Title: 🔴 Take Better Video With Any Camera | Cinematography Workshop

All right, sorry, I'm setting them up side by side so you can see. All right. So there you have it.
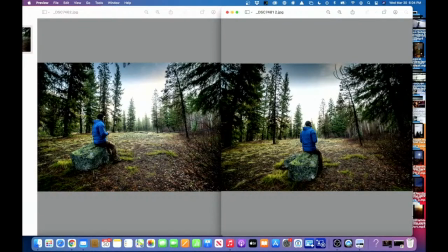50:03 And you could just kind of see the balance in the two, right?
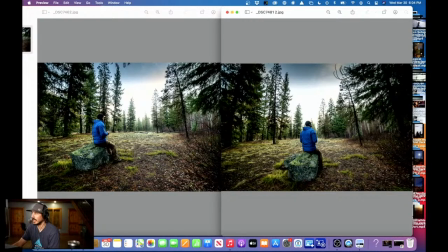50:07 How one is just blocky on this left side, and this one just looks like a more balanced and correct image. I think when you see it like this, it's hard to dispute which is the better image. So that is an example of lines. Let me show you another couple examples with just photos that, because it's really easy to see with photos that Chad took. Now, Chad doesn't do a whole lot of messing up. So I don't have an image that he did wrong in a comparison image, but let's just take a look at this image from Iceland, right?
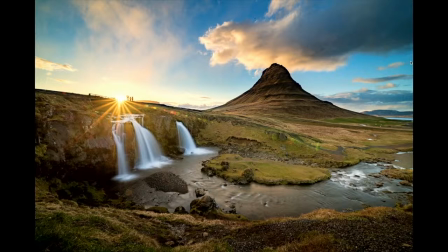50:48 So here you can see lines executed perfectly. He's got, the line is going from right here around up to the people, and then it leads you across to this area and this mountain, I don't know what it's called, and connects.
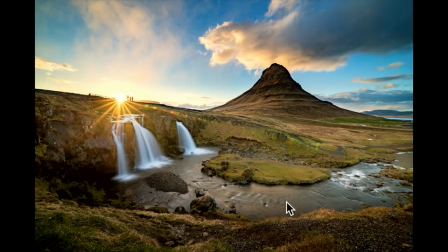51:06 A beautiful use of rule of thirds, shutter control. This is, if you have a high f-stop, f22, this is the same in cinematography. If you want that sunburst, you need to increase your shutter speed, not your shutter speed,
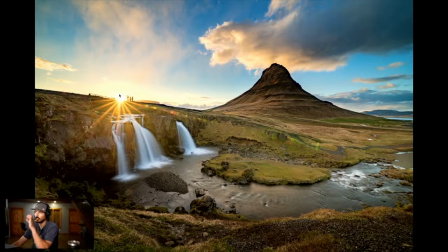51:22 your f-stop, your aperture, close down that aperture, that gives you the sunburst. But this is a correct use of lines in an image. Not always straight through an image, but left to right and up, those are correct lines.
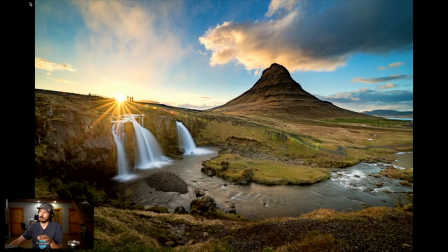51:39 So I see a lot of people kind of struggle with lines where you just think about it and you just, like you have a lake, right? You have a lake, it's a beautiful lake. Lake, mountain, and you take a picture of that. Lake's the foreground, mountain. There's no scale, there's no lines, it's just this wide mess. Like, the mountain looks cool to you from there, but in terms of the context of that picture, it doesn't look cool. So lining it up correctly, using lines in the correct way, that's really can add to your scene. Let me show you just a final scene that kind of incorporates a lot of this that I recently did. This is Yellow Jacket. It's a scene from Yellow Jacket in the Hawaiis. I use force perspective a lot with my drone. My drone has a feature to zoom in. So you're gonna see some force perspective in this. You'll see some technique of depth of field. You'll see movement. A lot of the movement is with the drone because I was by myself. But you can see how we incorporate just a lot of different elements to make this scene super cinematic.
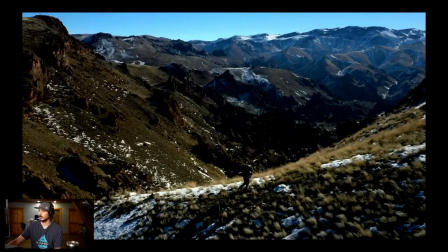53:06 Obviously, cinematic, making something cinematic. If you have something that looks cool, that helps. As you can see, this is the drone, but this is what I'm talking about when I have it zoomed in. This is making the ridge look, all those mountains kind of look a little bit closer than they are.
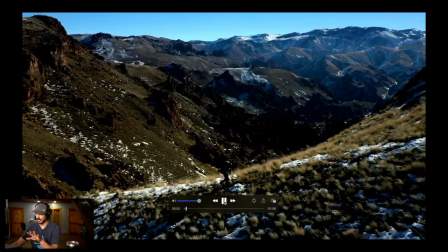53:23 It's not as wide. So that's that sucked up force perspective effect that you're getting even from the drone.
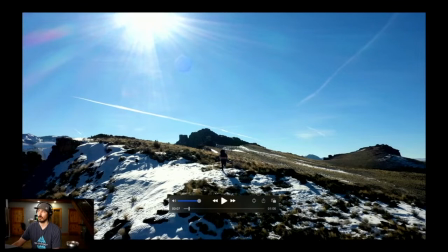53:30 Whereas you can see from this shot, this is just wide. So this is not the zoomed in look. So this is going back to a wide look, and you can really see the difference, right? That mountain is way closer than the stuff you just saw. Like, this thing right here is way closer to me than all the crap you saw than this stuff.
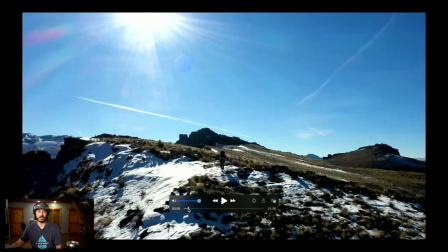53:49 But because we're wide versus pushed in, it looks super far, okay?
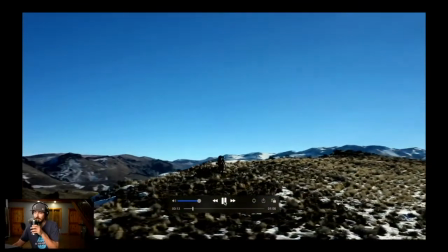53:58 See, again, this is still wide. You can just see how everything looks a little bit farther.
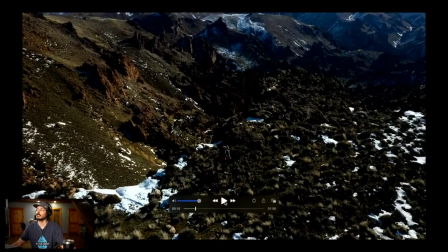54:05 This is pushed in again, right? We're coming up over, and you can see with the subtle movement, even with the drone, as I push and I tilt the little lens. I know that you can't do this with a drone, but you know, subtle movement is still nice.
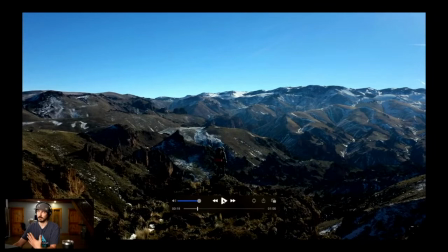54:20 And this obviously has the force perspective look. That's why this looks cooler than I think a lot of drone footage you see.
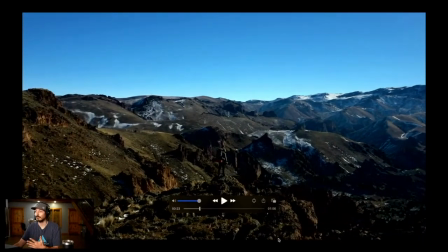54:27 I'm using force perspective with movement, with depth of field, because this is kind of out of focus where I'm in focus.
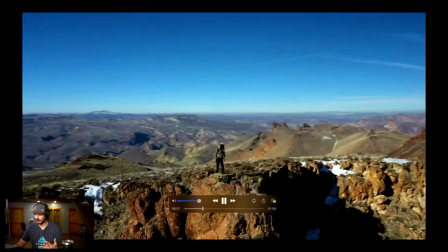54:34 So we're still using the elements even though we're using a drone. Don't worry, this whole clip isn't a drone.
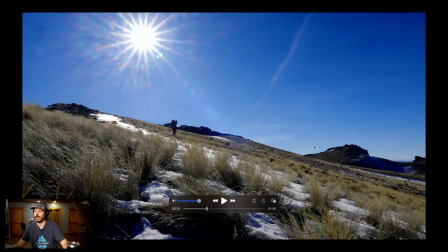54:43 Here's just a standard wide shot at f22. Now, this is, again, you can see that this is how we are, that high f-stop gives you the sunburst, Now it doesn't give you any depth of field, which is kind of annoying. And this is right end.
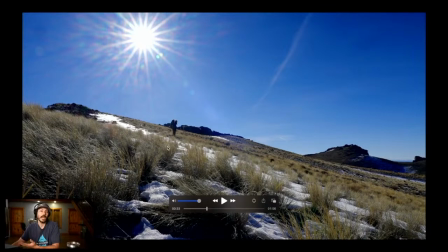55:00 This isn't the best shot. And you can see it, right? This doesn't look as cinematic. There's no depth of field. There's a big sunburst. Kind of looks flat. It's the middle of the day. It's kind of how it is.
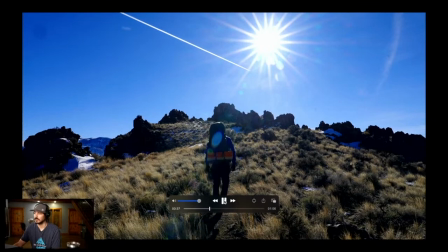55:12 Same with this one, just kind of establishing. These are all wide shots. They're not super cinematic.
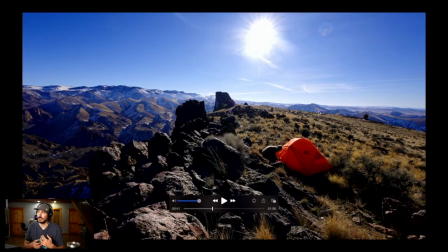55:19 This is a shot that really amplifies that lines concept I was just talking about. You can see the lines super well in this frame, just leading your eye through this frame, outstretching, line,
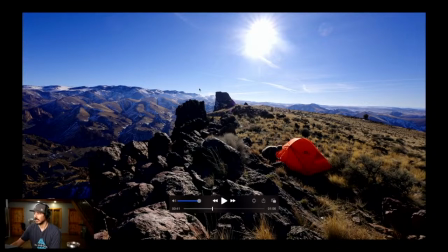55:35 line, line, line, just all leading in that nice way. Like if you just put this flat right here, let's say I put the camera right here, and I think I did a couple times, you could see how just incredibly
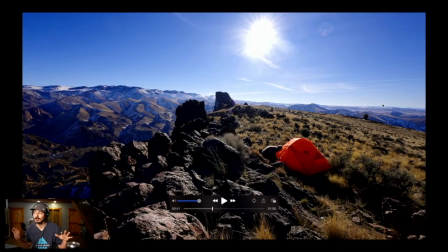55:51 not as compelling it is because your eye's not being led anywhere. It's stopping at a brick wall. It's 2D. This is a three-dimensional image, right?
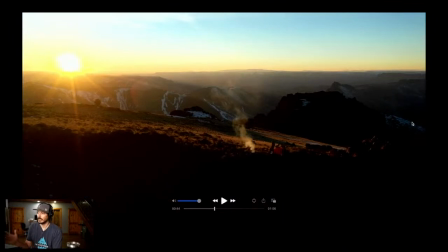56:04 Now, obviously, sometimes sliding across something, I call this the Wes Anderson effect. This one are lines I've totally thrown out the window. If you know the rules, you can break them, right? And sliding across this and making this
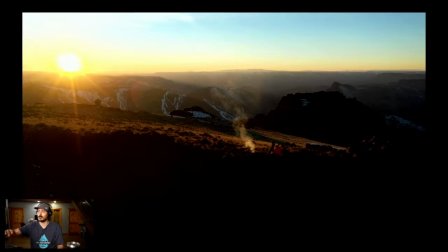56:22 just super, almost symmetrical in terms of my rule of thirds is what I was going for here. So my lines are really sharp, but I have the contrast of the colors there. That's why I'm doing it. You can see three distinct colors features here, dark to lighter to the blue sky.
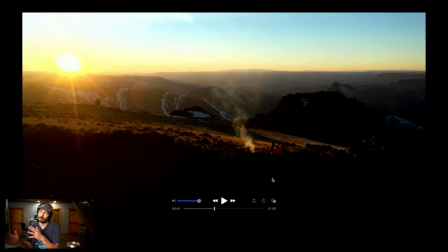56:42 And so I kind of manipulated the lines a little bit, right, to make it look cooler.
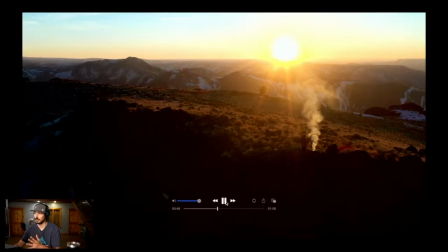56:53 Subtle movement, even though this is with a drone, subtle movement, coming back over to the lines.
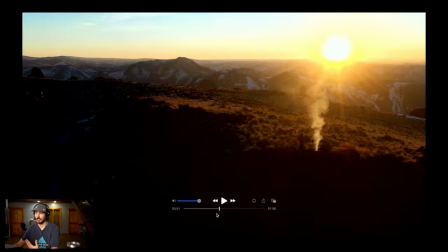56:58 And this is that forced perspective again. We're zoomed in on this one. As you can see with this one, we're wide. This one, it zooms in, right?
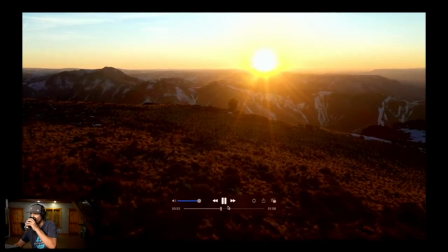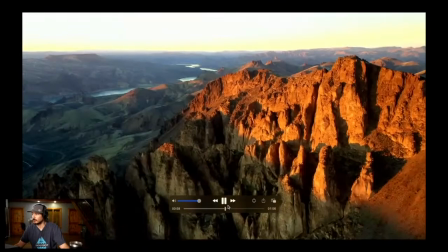57:14 These are all forced perspective. We're just bouncing back and forth, zooming in.
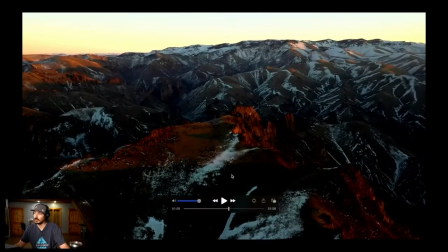57:19 You're just seeing, this is wide. So again, good structure with the lines, right? This kind of triangle here. See these lines that come to the center of the frame? Just a more dynamic looking image. Fill the frame. Fill the frame.
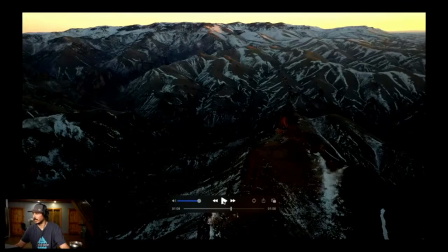57:39 This one, my framing's a little wonky, right? You could see it. It's kind of off, which is cool. I don't mind, but I realize that it's off. It's not as balanced, right? The heavy frame side is to the right here.
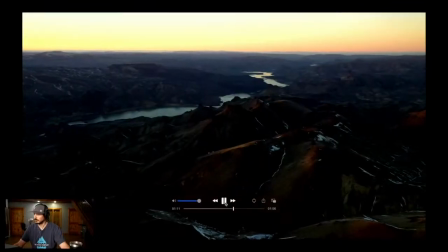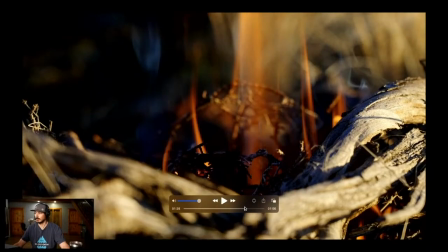58:02 Okay, back to depth of field. So we've,
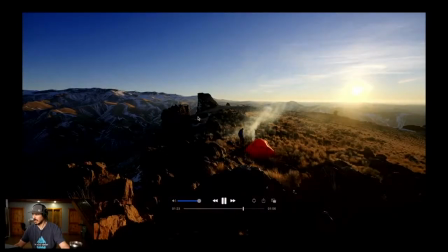58:05 again, forced perspective with the drone, come back to this really nice line shot, and then here we go back into depth of field to tell the story.